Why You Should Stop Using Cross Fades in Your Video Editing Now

so you are putting few video clips together. It doesn't quite look right, so you look for the one and obvious solution and you reach for that crossfade transition. The crossfade transition which will make your video look professional. No, it won't. My name is Pav, and in this video I'm gonna tell you why you should leave those crossfade transitions alone.
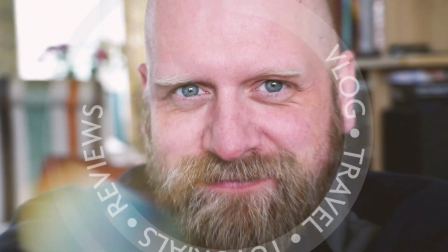Overusing crossfade transition must be #1 mistake most video editors, new video editors do. And video editing is an art. Good edit is invisible. In a good edit you don't see the cuts and you don't pay attention to them. I'm sure you all watch movies and TV, and I'm sure you all have seen the crossfade transition, but most likely in the right place and for the right reason. And more about that later. I'm editing video in Adobe Premiere, but the principles are exactly the same in whatever software you are using.
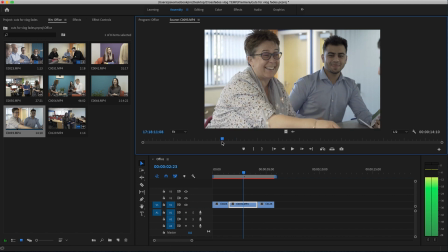We have here a bunch of clips which are non-sequential. They don't show any action or story.
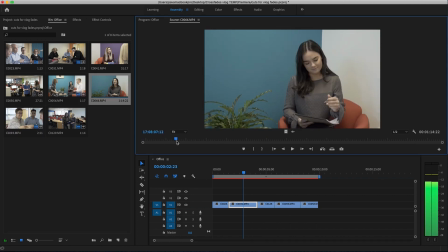They are a bunch of clips filmed at the office.
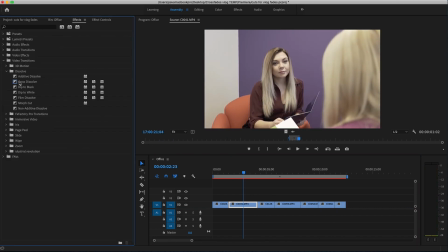We're gonna put them together quickly, just like this, and put the crossfade, the transition in between every single shot.
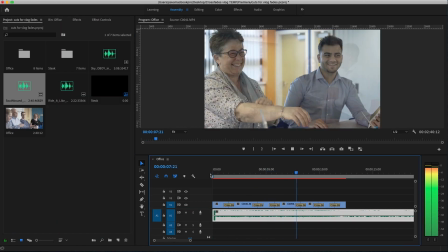This seemingly works, but every transition is visible to the audience.
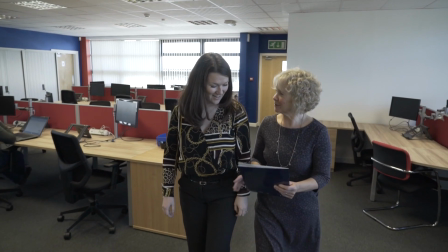You take away from the shots, and especially if the shots are short like this one,
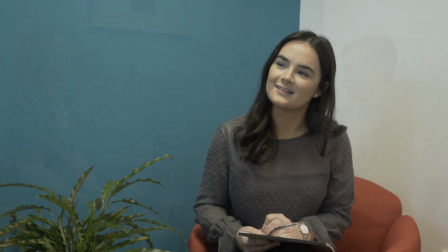the crossfade transition at the start of it and the end of it will take most of the visible footage away. Most common mistake beginner video editors make is to cut the shots first together and apply transition to every single shot and then add the music later. The simple solution to fix this is to add the music to your edit first and edit the shots to the music,
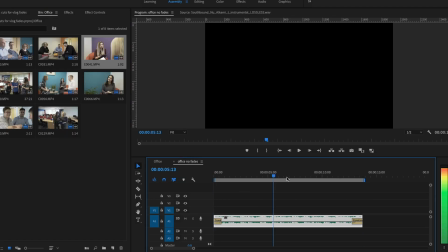and not use the crossfade transition unless there is need for it. So let's recut this quickly to the music.
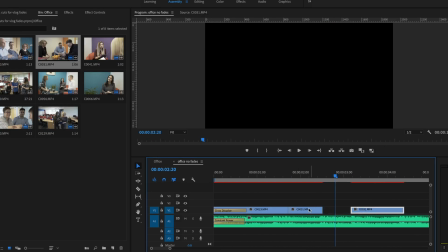So I place the cuts on the beats of the music. This gives the edit more dynamic feel, and even if the viewers will watch it without the sound, the video will have that rhythm.
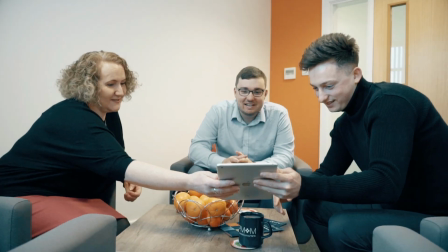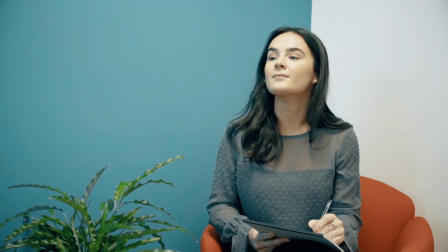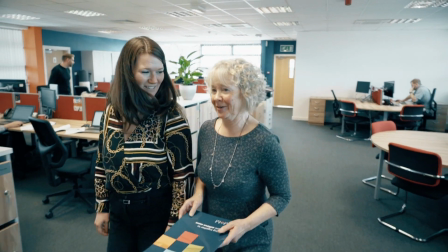In movies and TV, the crossfade transition is used very often to start things with, end things with. But most common usage of crossfade transition is to show the passage of time. In this example, we clearly see the passage of time.
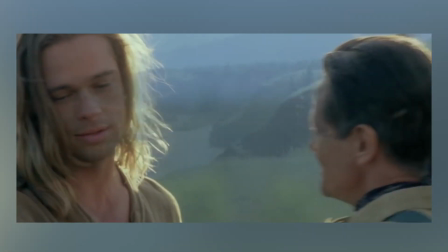What crossfade does here, it shows that the character has moved from place A to place B, but we don't see that journey in between.
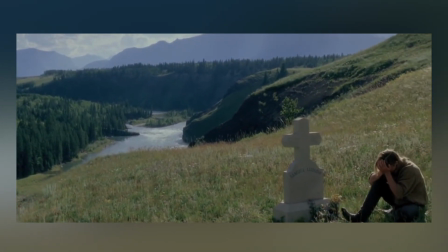So the time has passed and the passage of time has been shown by crossfade transition. So now let's have a look at a bunch of shots which are sequential and show the action.
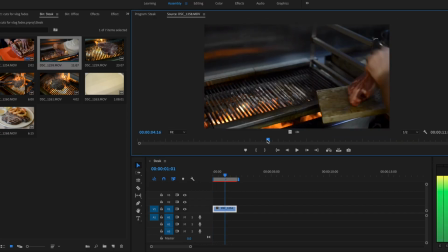I'm gonna put them quickly together with the crossfade in between, but as we all know, the crossfade is representing the passage of time.
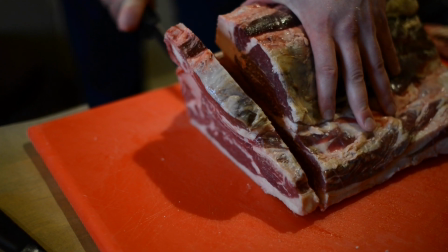This doesn't work at all. The crossfade really draws attention to itself and doesn't make the video flow well.
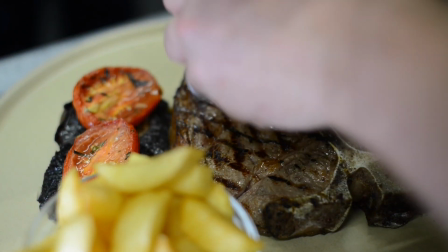Let's reshuffle this quickly, cut it to music with no crossfades, and we get this.
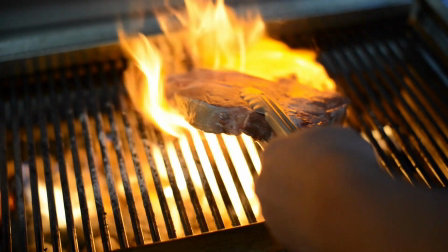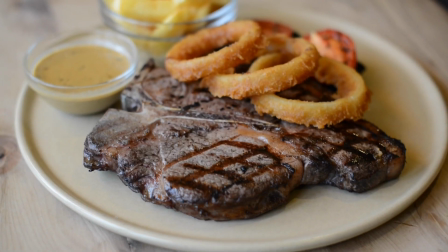And as you can see, it works. So ditching those crossfade transitions from between every single edit will give you more control or will make your video more dynamic. Obviously the rules are made to be broken, but be creative with it. When it looks right, you will know it's right.